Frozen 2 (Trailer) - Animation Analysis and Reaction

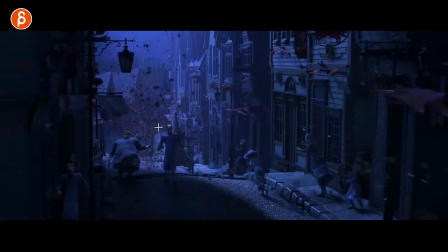(10:05)
You can see a certain shape here, and that definitely a squash into a stretch here you can see the difference here
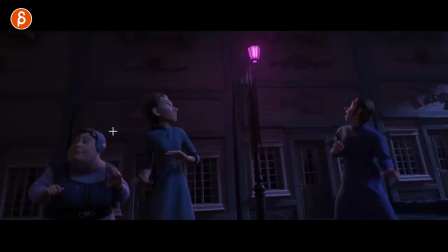(10:12)
it's almost like she gets hit over the head here but you can see you can track arcs squash and stretch reactions just on a head turn how there are changes in the fingers shoulders arms same thing here it's not just the head going down but there are changes even though it's minimal you can see it in the fingers
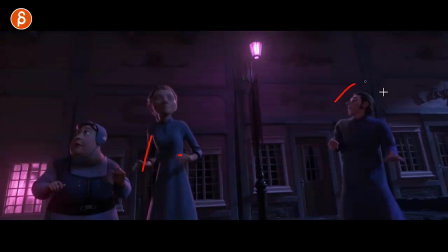(10:32)
shoulders as well the hands same on this guy you can see that every frame
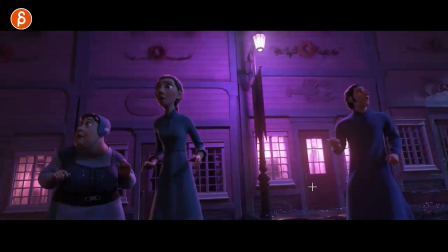(10:36)
counts here again as a student it's all important to look at
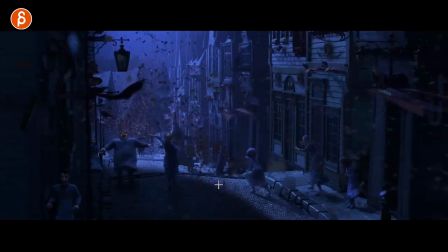(10:41)
and to study more effects always a big fan when you see parts of cities with lots of people um where it's it just feels like the world is populated it's being and that people actually there
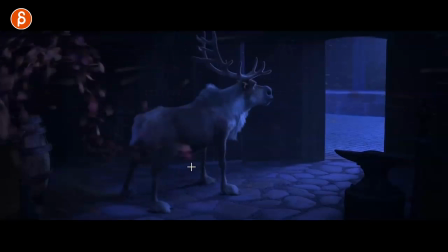(10:52)
same thing here this would be your influence uh assignment or something pushes the other creature you can see your stretchy legs and creatures you can never discount creatures this is also cool to see how there's the drag in the head
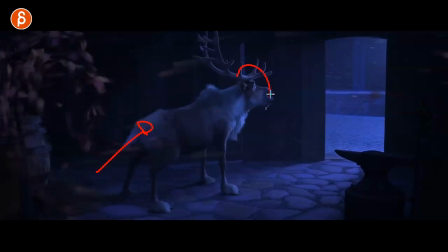(11:08)
even though the force is here it is a squishy animal to some degree and you can see how much the head weights until he goes forward and then react same thing here this goes down and this has a bit of a drag and then the drop it's cool to see so it's just the whole thing here
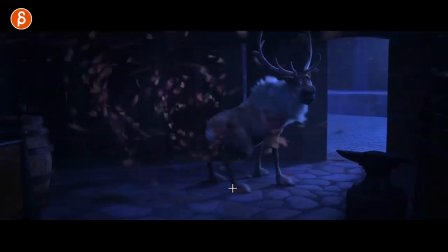(11:27)
i like that too little thing at the end and oh nice you can see that little change in the face right there before the cut
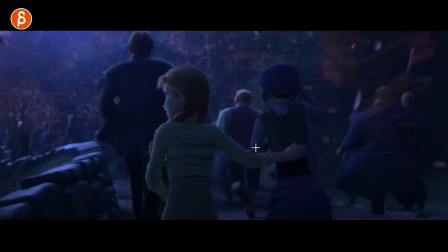(11:38)
ah see that to me is cool too again you have walk cycles like your shot could be this character
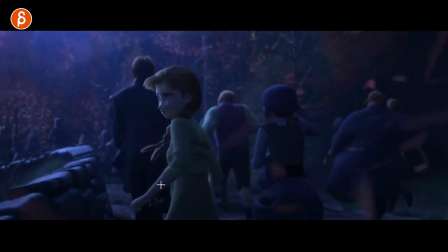(11:44)
concerned a couple steps turning around so all our complex animation it's not easy to do this could be you could have fire in the foreground or whatever you have where the character goes away and it's kind of like your panicky body mechanics pantomime shot but
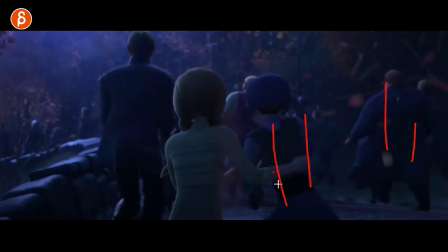(11:57)
if you have other stuff like i said walk cycles populate your shot with these guys and you can even kind of play depth of field and blur that out so you don't scrutinize foot plants and things but this would then make it more of a interesting shot to
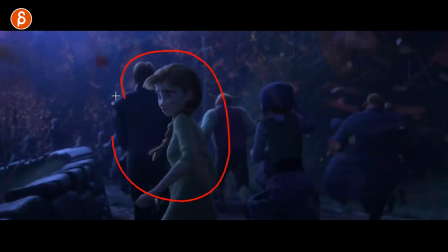(12:13)
me where it's more shot related in terms of it's not an exercise but it's mainly about this character and you add some other interests and you add your walk cycles or run cycles or whatever to populate the shot it's giving this a bit more of a cinematic look and to me also if you apply for company showing
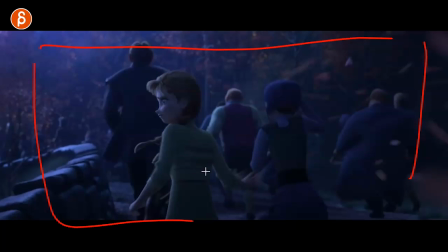(12:27)
i can think in terms of you know a production shot and not just an exercise where it's an empty room and character in empty scene doing something which of course has its place it's not saying it's completely horrible and useless but
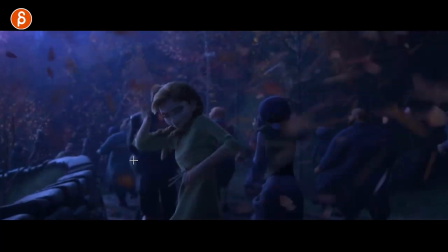(12:39)
i think this could be a cool example here how to use that again outside force
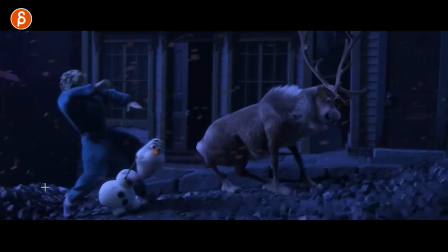(12:44)
it's cool i love all that stuff here again see how it influences creatures
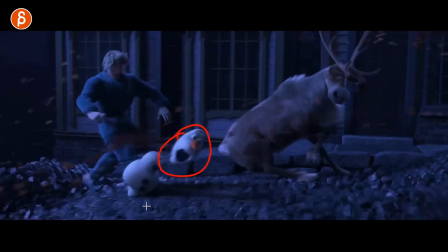(12:49)
differently humans and creatures love him it's
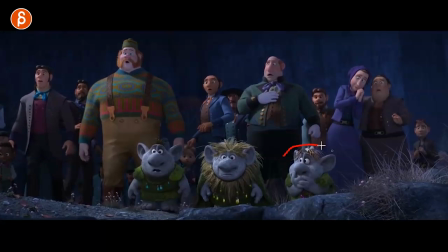(12:55)
cool again lots of short shots cute this would be a good uh reference uh frame for contrast of posing they all have to be somewhat different
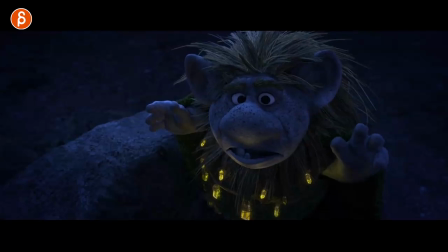(13:09)
yeah we're in trailer land where everything is very short but at this point i'm going into cool
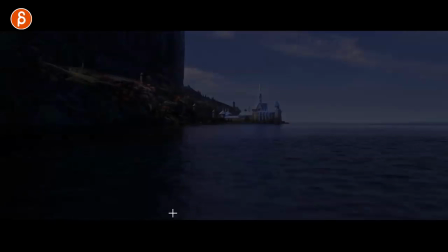(13:14)
textures the lighting the look of it very cool just think three fingers
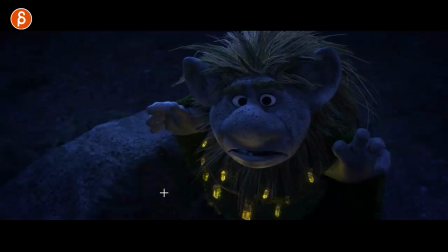(13:20)
still you can see the contrast and the finger poses from
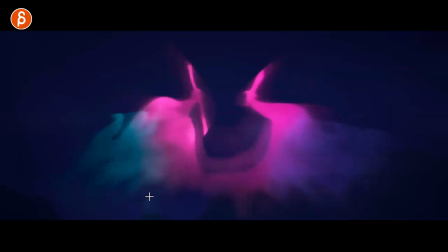(13:26)
Disney yeah again very short this is cool though I'm always a big fan of switching into 2d or fake 2d
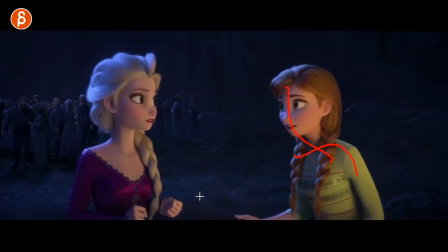(13:39)
just think the up and down and the arcs in the head again it's cool to study how just a step
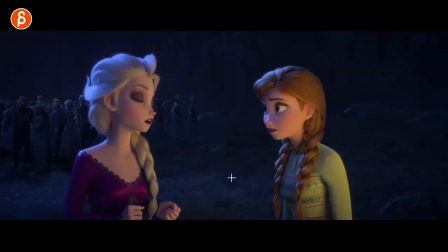(13:44)
how you have the accents in the head how the body works with that Even the shoulders, people always forget the shoulders to some degree. Love that little hop in her and she goes back here with the shoulders.
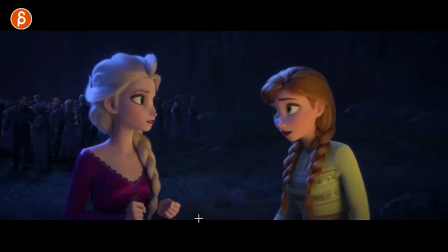(13:56)
It's cool to see all the details.
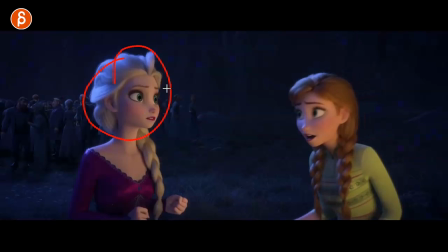(14:00)
Also reacting, right? You have other characters in your scene. She says something, boom, right away.
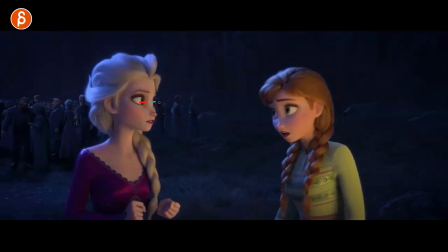(14:06)
Reaction, start processing what she is doing.
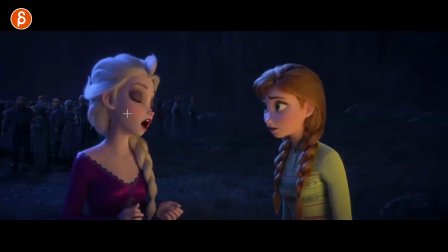(14:10)
And then you got anticipation with the eyebrows before she goes, Ha ha, wait a minute. no no no
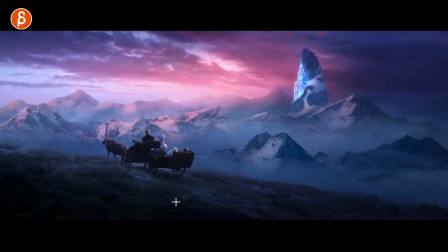(14:16)
wool getting dark crystal vibes i just love that show so everything now where i see fantasy style stuff with lord of rings things i love it
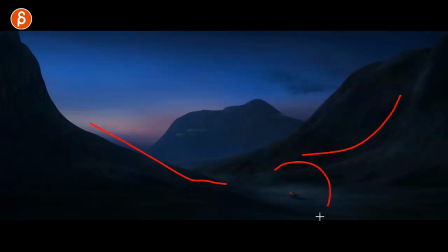(14:28)
also cool frame again dark and the light silhouettes just for staging interesting to see
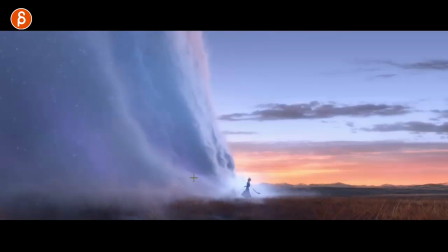(14:36)
oh that's cool sorry this whole trail is going to be me going love the colors but i love this i
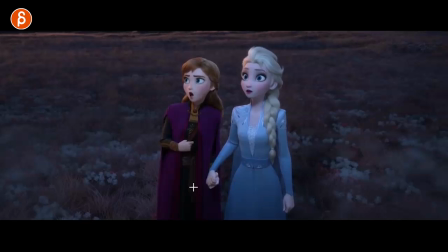(14:45)
know like i said i was looking at in terms of animation interesting things of contact points change of posing how she leans in it's just interesting all that stuff i just i don't i just have to say i love animation all that stuff excites me the squishiness the jaw you see that the shapes i love all that stuff it's so cool
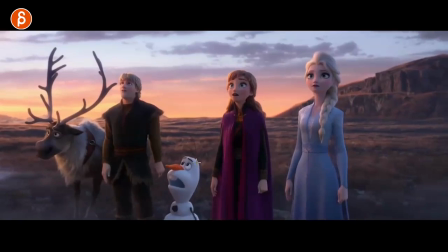(15:06)
That's cool too, more effects, cool reveal, again,
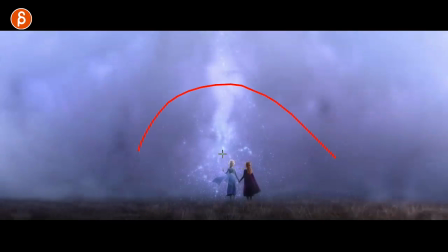(15:13)
all the changes even on something like this where technically the focus is on this, we get these guys, the arms, the steps,
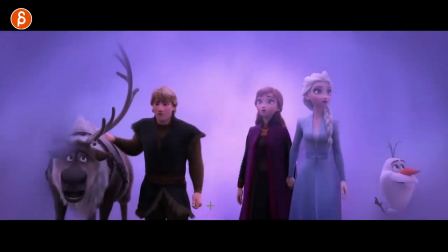(15:23)
short shots, the
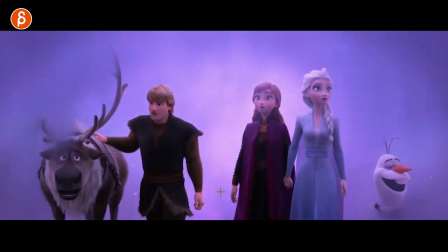(15:29)
silent framing through the things I'm just looking at, the steps,
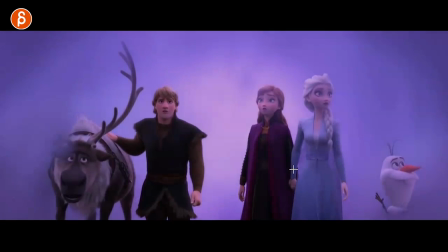(15:35)
always details, the hand poses, the looks, the focus.
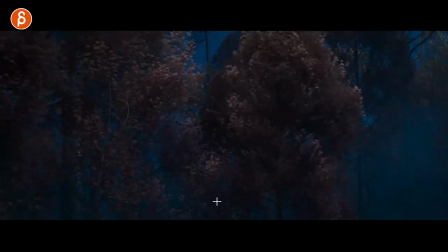(15:43)
Always a fan.
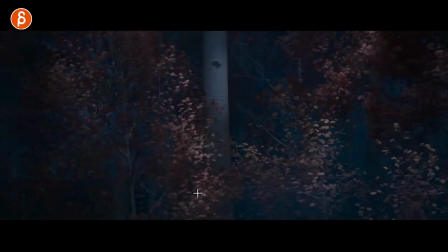(15:48)
Like that, change of costume. We saw these guys before, but it's good to see for full extension on the jump and on the land.
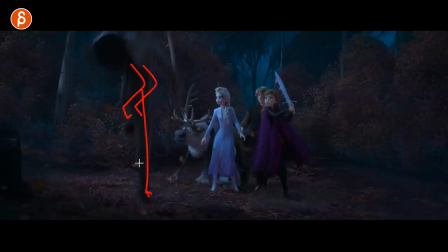(15:55)
You don't want to land with your legs bent like this. It's going to be brutal for your knees. You want to cushion this stretch frame. Bam! And you can see here, as the root comes down, the legs are stopping the root from going further down.
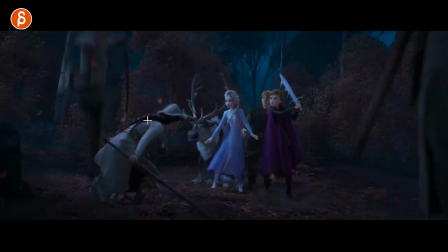(16:10)
But the momentum is still there, though the rest goes down, finishing in the head, and then the recovery. And because she is somewhat off balance, taking a step forward.
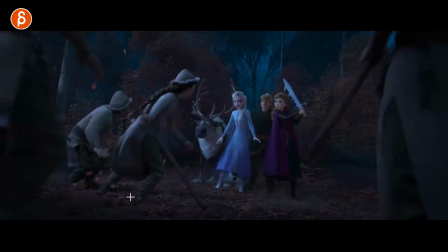(16:22)
All seems simple if you just frame it out like that, but it's cool. It's essential to make the weight work and the mechanics.
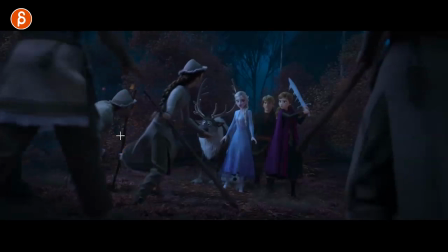(16:31)
Different type of landing there, too.
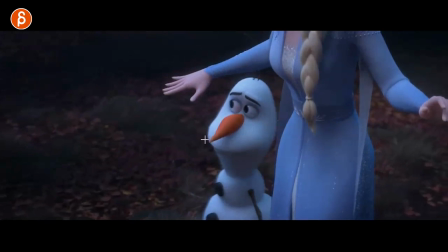(16:35)
This is Q2. Again, I'm looking always in terms of a shot that you could do, right? where let's say you have a character and it's totally different from the other character. This could be a creature or something weird, like a snowman or something, and the other character, and you animate this.
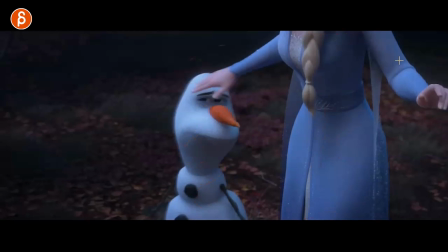(16:49)
Now, I'm a big fan of cutting things off like this where it's just there to support this.
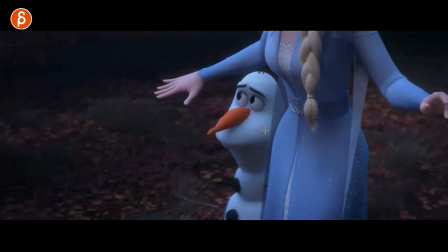(16:54)
And by support, I mean he's scared and wants to go behind her for protection. That, to me, is the main focus.
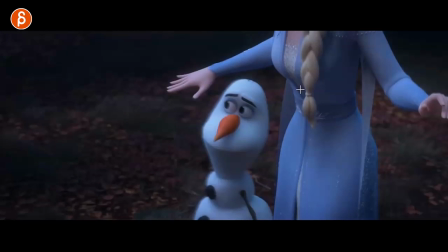(17:00)
But you can still have another character in your scene that is just slightly animated.
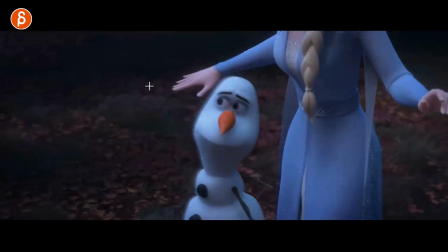(17:05)
Again, not too much there. You still have pose changes in the fingers.
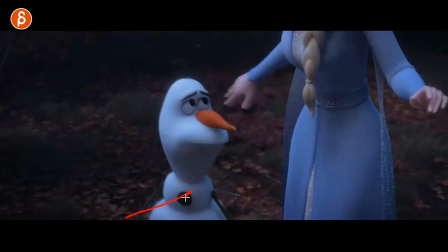(17:08)
You don't need to see the face. but again it just adds something a little bit of a camera move just makes this an interesting shot and it's all
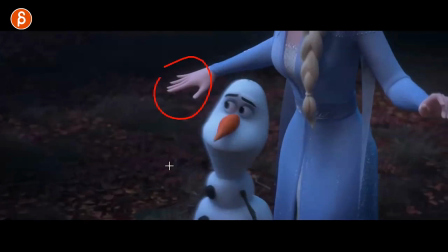(17:14)
about the face and the emotions this could be your pants by i'm shot and it's not just one character you have all of this to
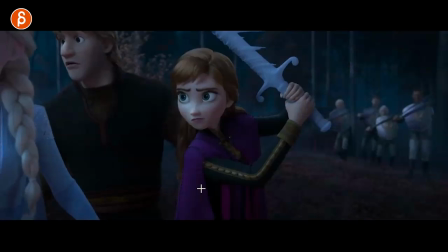(17:20)
support that it's cool through some background stuff i'm looking as always up hand poses always my eye on ik arms looking at how much elbow change you have
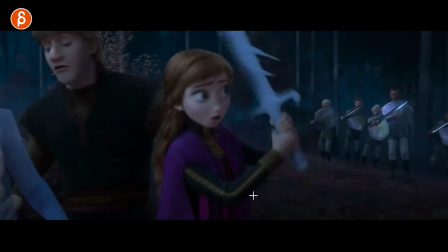(17:37)
how much does that influence the hands that's
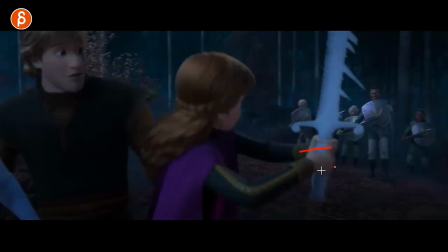(17:45)
a tricky thing you're getting into IK I'm gonna assume IK where you have the wrist like this and as it goes down the wrist is still bent
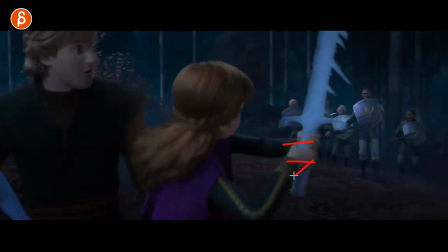(17:51)
like that this is always very difficult to animate where you would have to rotate that wrist down and then adjust the fingers frame by frame to adjust that grip it's a tricky thing to do of
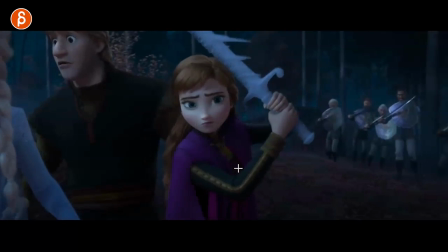(18:04)
course I'm not gonna be sitting here critiquing Disney animators oh I love that Basically, it's there.
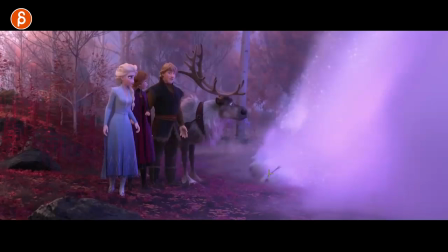(18:14)
I love this. It's here. This would be my shot.